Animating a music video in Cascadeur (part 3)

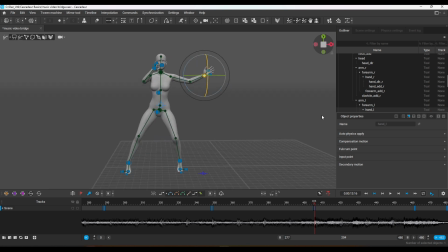week of morning shift again so less time but i will most likely work on the video because there's only one last animation left which is about 10 seconds into the end of the video
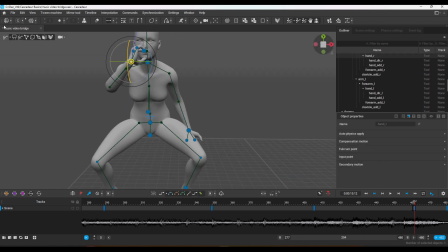right here you can see that i'm i wanted her to crouch like go go down um crouch down and i I checked this a few times,
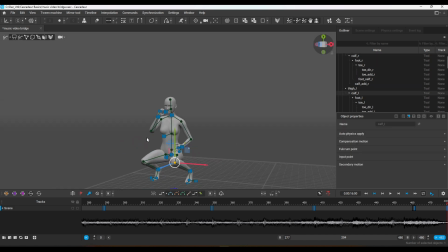but I wasn't happy with how this whole thing looked mainly because
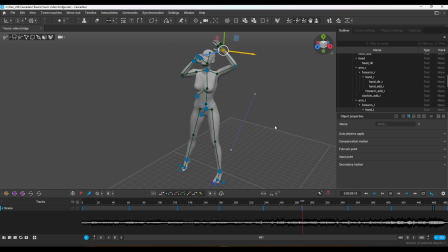I didn't get a natural crouch animation going. So this is the animation that I had at this time. And it's just not what I want. So I will actually have the singer, the character,
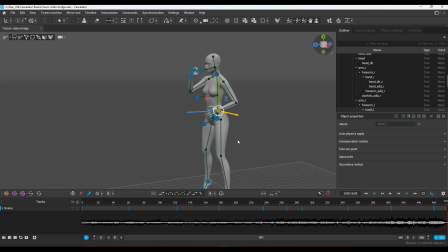either sit down at the very end or crouch down at the very end of the video, in the final, in the last 10 seconds of the video, at the end to the song. And I refrain from using it in the bridge.
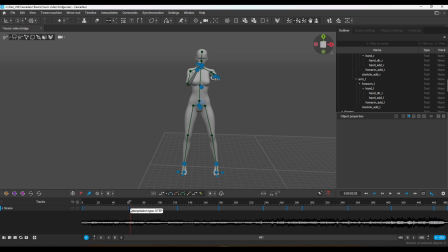But yeah, I will put in the bridge at this point so you can actually listen to the 16 seconds of it.
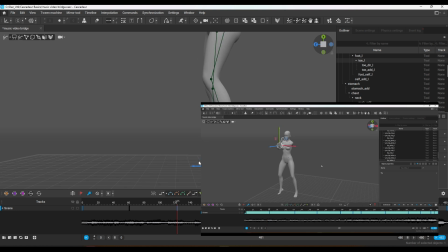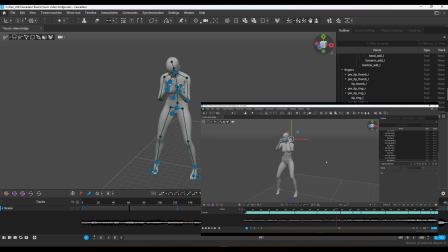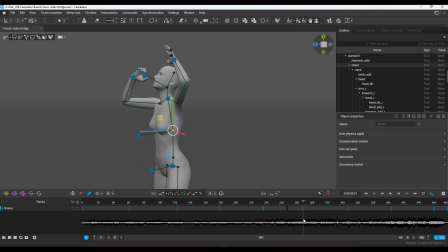So much for the choreography of the
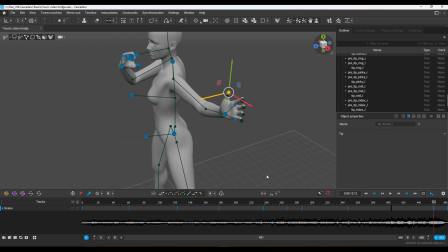song and the video or the person,
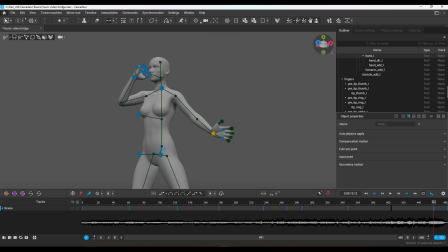the figure, the character. after so i'm currently working on the whole stance in
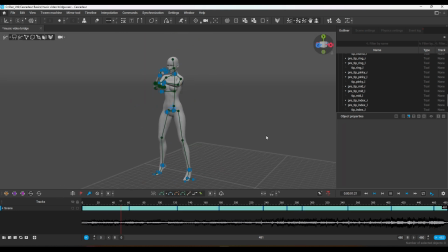general and after i did the whole stance basically here this
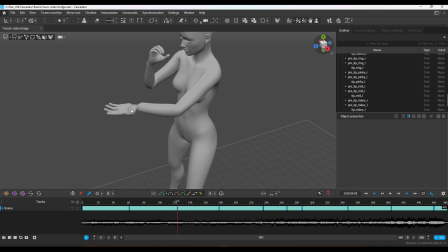is when i was finished at least with the whole model you can see that there's still a lot of distortion
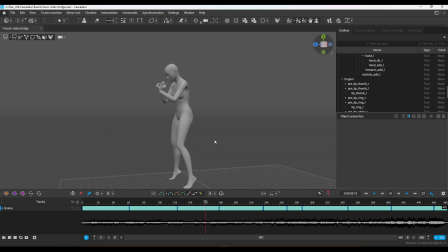happening and this is where i started fine-tuning the whole thing playing
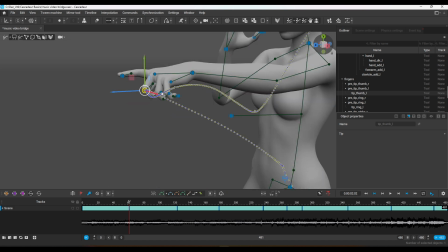this over and over you can see that and just fine tuning adjusting a lot of the movement a lot of the
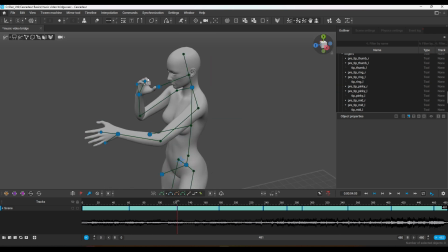finer details making sure the character doesn't look too stiff that
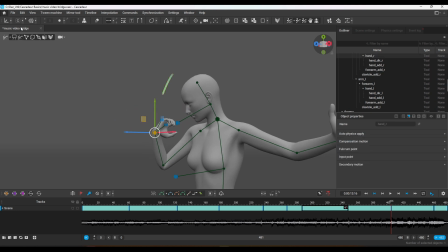everything moves a little bit the head moves the person goes up and down with their body not just straight legs the
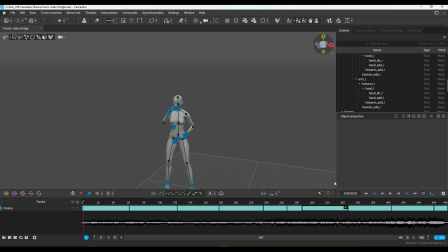hand at least the one that isn't holding the microphone the the hand without the microphone is go opening and closing in between the hand is not just the same the whole time because this is an issue that I saw with the main
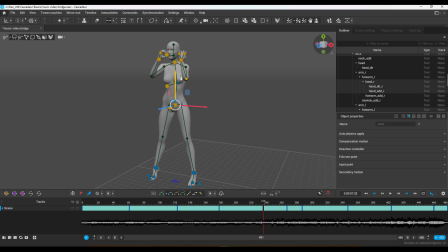loop this is what I call it that the hand is very much the same the whole time. This is an issue that I have to work on and that I will work on the next few animations. Speaking of, I did a short in-between animation.